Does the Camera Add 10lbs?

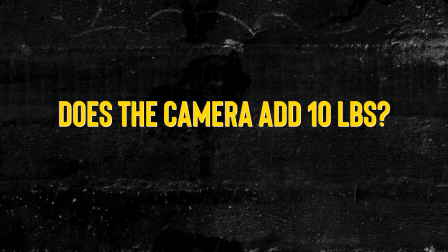0s
Okay, so here's the question. Does the camera add 10 pounds? The short answer is yes. The camera can add 10 pounds or more depending on the settings, but it can also subtract 10 pounds. So now you may be asking, why does this happen? And the answer is something called perspective distortion and compression.
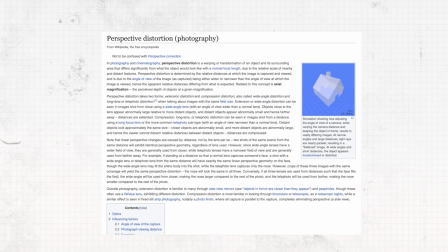21s
According to Wikipedia, perspective distortion is a warping or transformation of blah, blah, blah. I am really looking to go away from the technical stuff, so I will just explain it to the best of my ability. What this essentially means is that the wider your lens, the more slimmed down your subject will be,
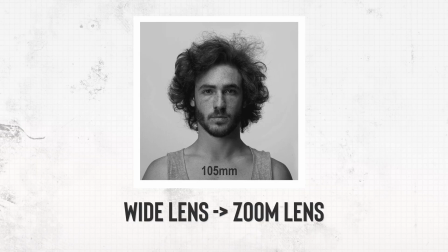39s
and the more zoomed in your lens is, the bigger and fuller your subject.
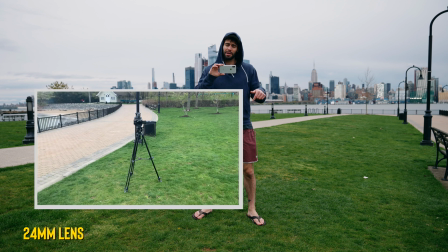44s
Okay, so right now I have a 24mm lens on my camera, and as of this moment, this is my widest lens, so this is the slimmest I'm able to make myself look.
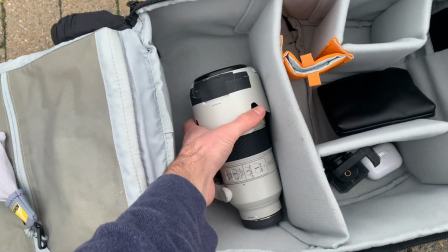52s
And my most zoom lens is the 70-200 2.8,
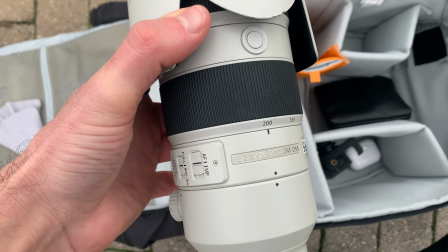57s
so 200mm is the most zoomed I will be able to get.
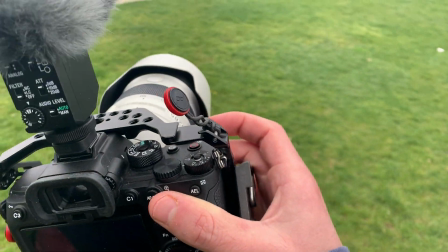62s
So if I put this lens on the camera, this is the absolute biggest or fullest I will be able to make myself look.
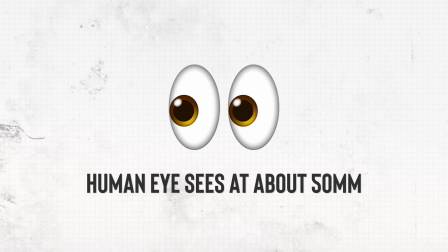70s
Fun fact, the human eye sees at about 50mm, so throwing that nifty 50 on your camera is about the closest you're gonna get to replicating what the human eye sees.
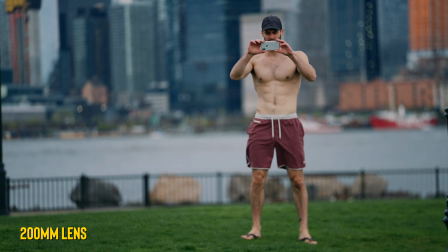80s
So first up, we have the 200mm lens on the camera. We can see I am very, very far. In my opinion, I look very full. I'm taking up most of the camera frame.
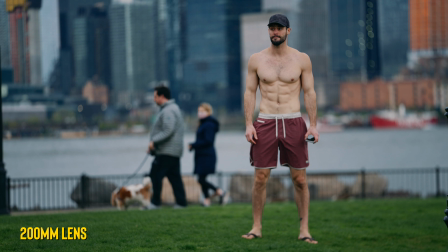92s
See some people with dogs walking by. But anyway, because those buildings are now so big in the background, I also look big in comparison.
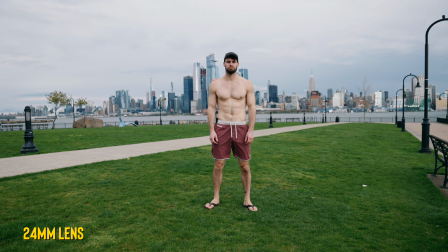99s
Versus with the 24mm lens, I'm taking up very little amount of the frame. And with regards to the buildings and everything else in the frame, I look thin.
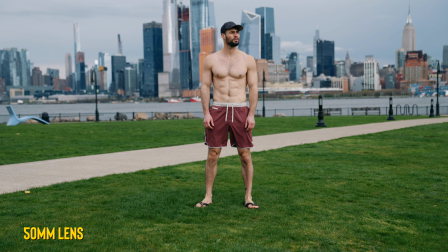108s
And for comparison, this is how I look with the 50mm lens. So if you were just there in the park observing me with your human eye, this is about how I would look.
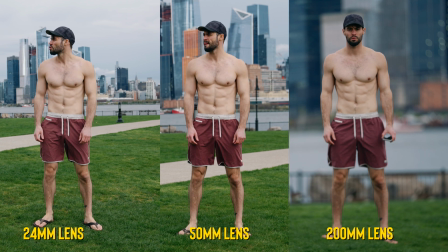117s
And if you put all three next to each other, you can really see that 200mm lens on the right there.
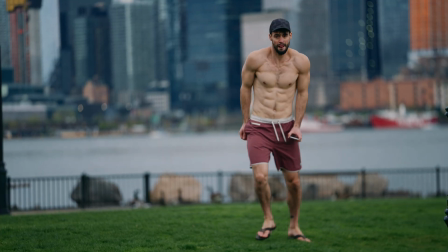122s
The buildings, the amount of blur, everything just kind of comes together to make me look bigger, fuller, more defined, and just better all around. Now, I understand that there's some people out there that just may think the opposite of what I'm saying, but these are the tricks that work for me. You know, I just genuinely believe that the wider the lens, the more of the frame you can see and the more of the frame that you could compare in comparison with the subject, therefore making the subject look thinner. There's definitely some people out there that think that wider lenses are gonna make the subject look bigger and more distorted.
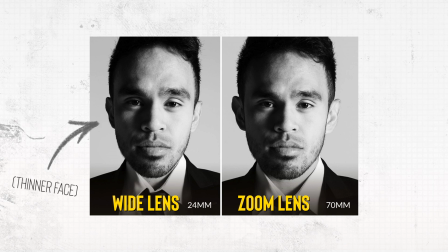153s
But, you know, with these new lenses and everything, I don't believe that's the case anymore. I think that's kind of like the old way, the old style. Probably gonna be people that disagree with me, but nonetheless, this is the way I do it. So obviously when I shoot myself, I'm really looking to use the longest lens possible. My favorite lens is my 135mm prime lens. And on the other hand, if I'm shooting someone who's maybe a little more self-conscious, you know, I'll throw on like a 35mm. Thanks for checking out the video. If you feel like you got something out of it, feel free to hit that subscribe button. If you have any questions, feel free to hit me up on Instagram, TikTok, @Mike_X Gorman. Peace.